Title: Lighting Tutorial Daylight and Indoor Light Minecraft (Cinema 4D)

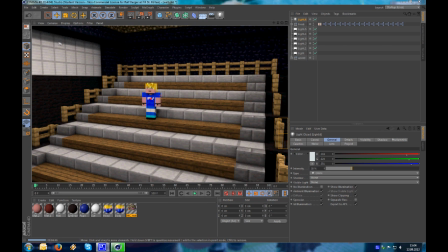We have nice shadows which are not too hard, they are like a little bit soft. You can adjust the edge of the shadow by just increasing the size of the area lights. The bigger the area, the softer the shadow.
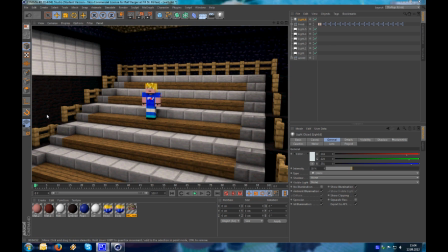We have ambient occlusion, which makes everything look more realistic and gives it a nice touch to the lighting. So this is pretty much how I do indoor lighting.
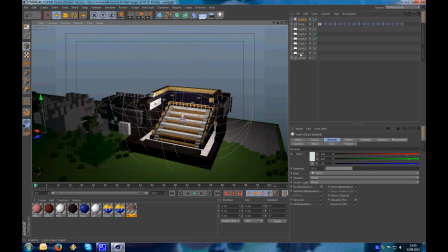And now we are going to look at the outdoor lighting.
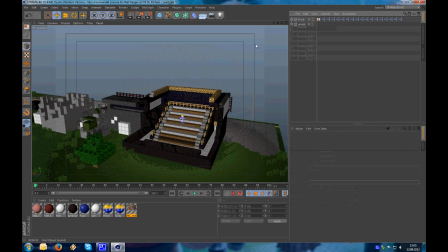I will delete all my lights,
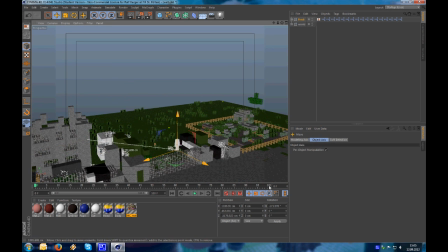take my character and position him somewhere, maybe here.
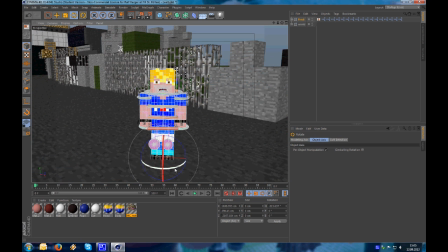So say hello, hi, and let's try to make a good
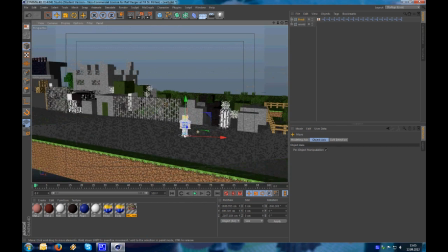outdoor lighting. We have day.
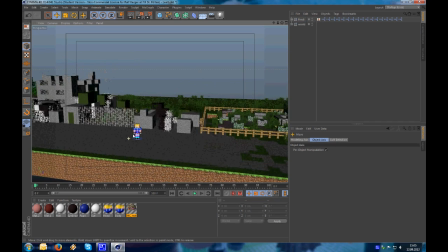I will make a really quick tutorial on that, so try to catch with me.
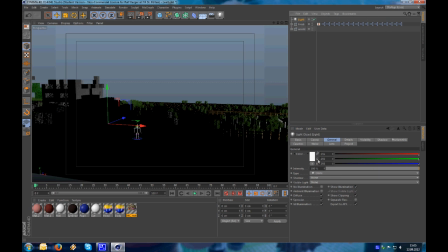First we make a light, we make an area light.
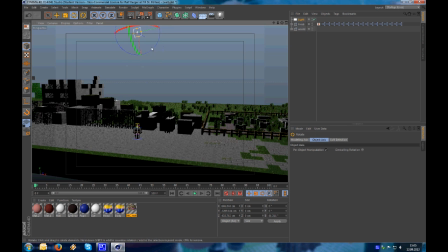I always use area lights. Rotate it so the area is looking down
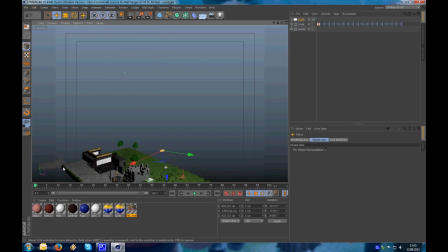like this, then we move it far away. This is our sun. Our sun can be wherever we want it to be. I will position it here and yeah, enable
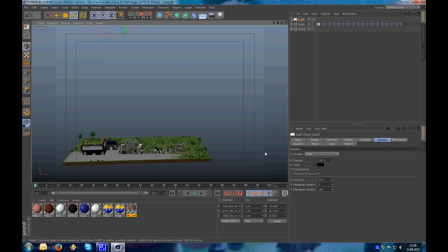area shadow. Now we have a sun. The sun has I usually give it a color which is slightly yellow, like this,
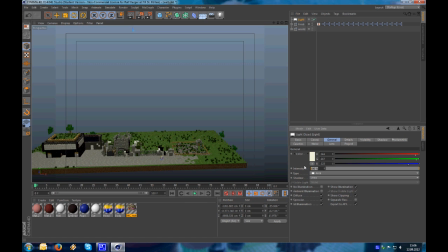and I increase the intensity of the sun to 150 to 180,
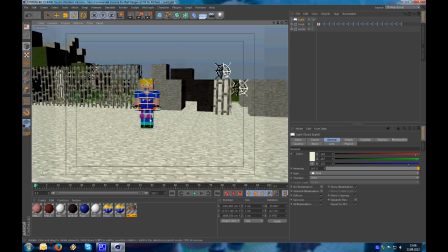something like that. So if we take a look at what we've done now,
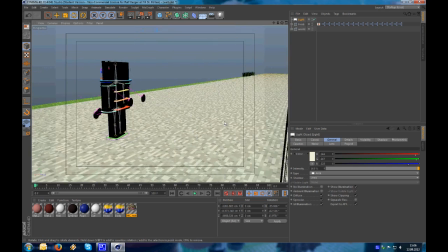it wouldn't look so nice because the backside is just
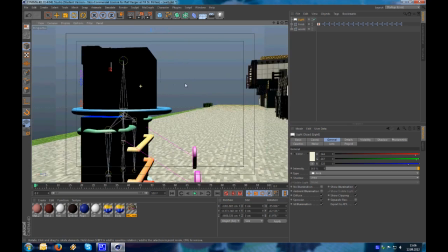black and we don't want it to be entirely black.
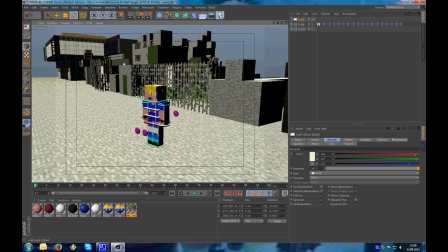And this is why I always use this ambient light again.
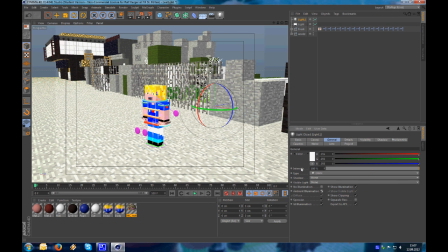Use a normal light, just check ambient illumination and it will make your backside
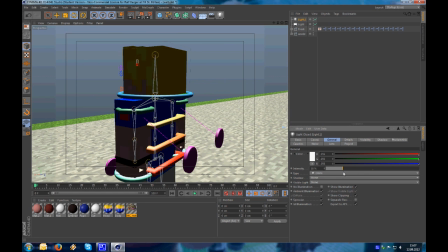light up a little bit. I don't need it 100%, just between 20 and 30, maybe like this. Give it the same color like the sun. So, and here we go.
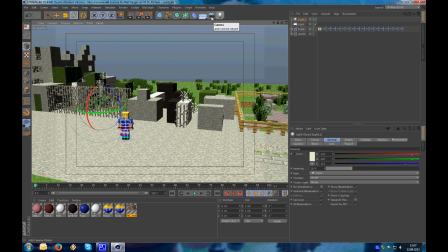Then something nice you might want to use is a environment object. You can enable fog,
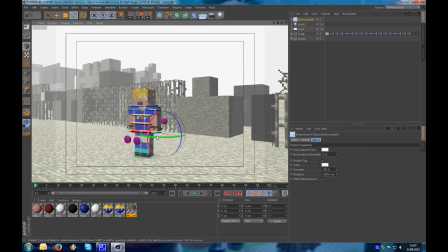and yeah, you can make fog, which in this case is a little bit too scary.
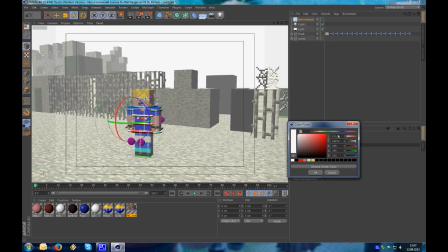I want a nice sunny day, so first I change the fog to blue,
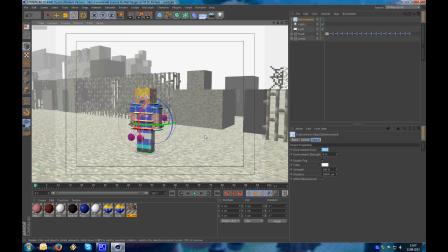the same blue like the sky background would be nice.
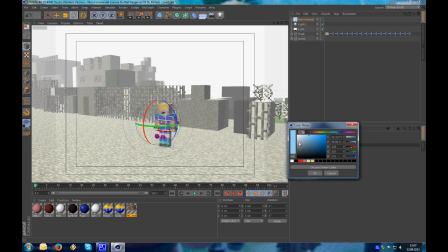Okay, I'm sorry, I have to change not this environment color, I have to change the fog color, so change it to blue, and then of course
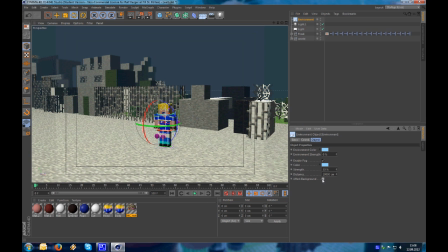drag it down and don't affect the background. We don't want to affect the background,
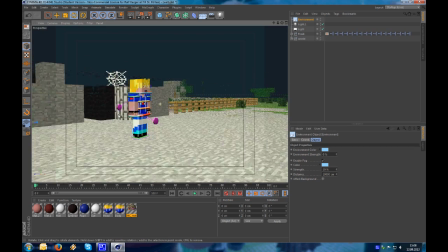so that might look a little bit weird, but it's okay.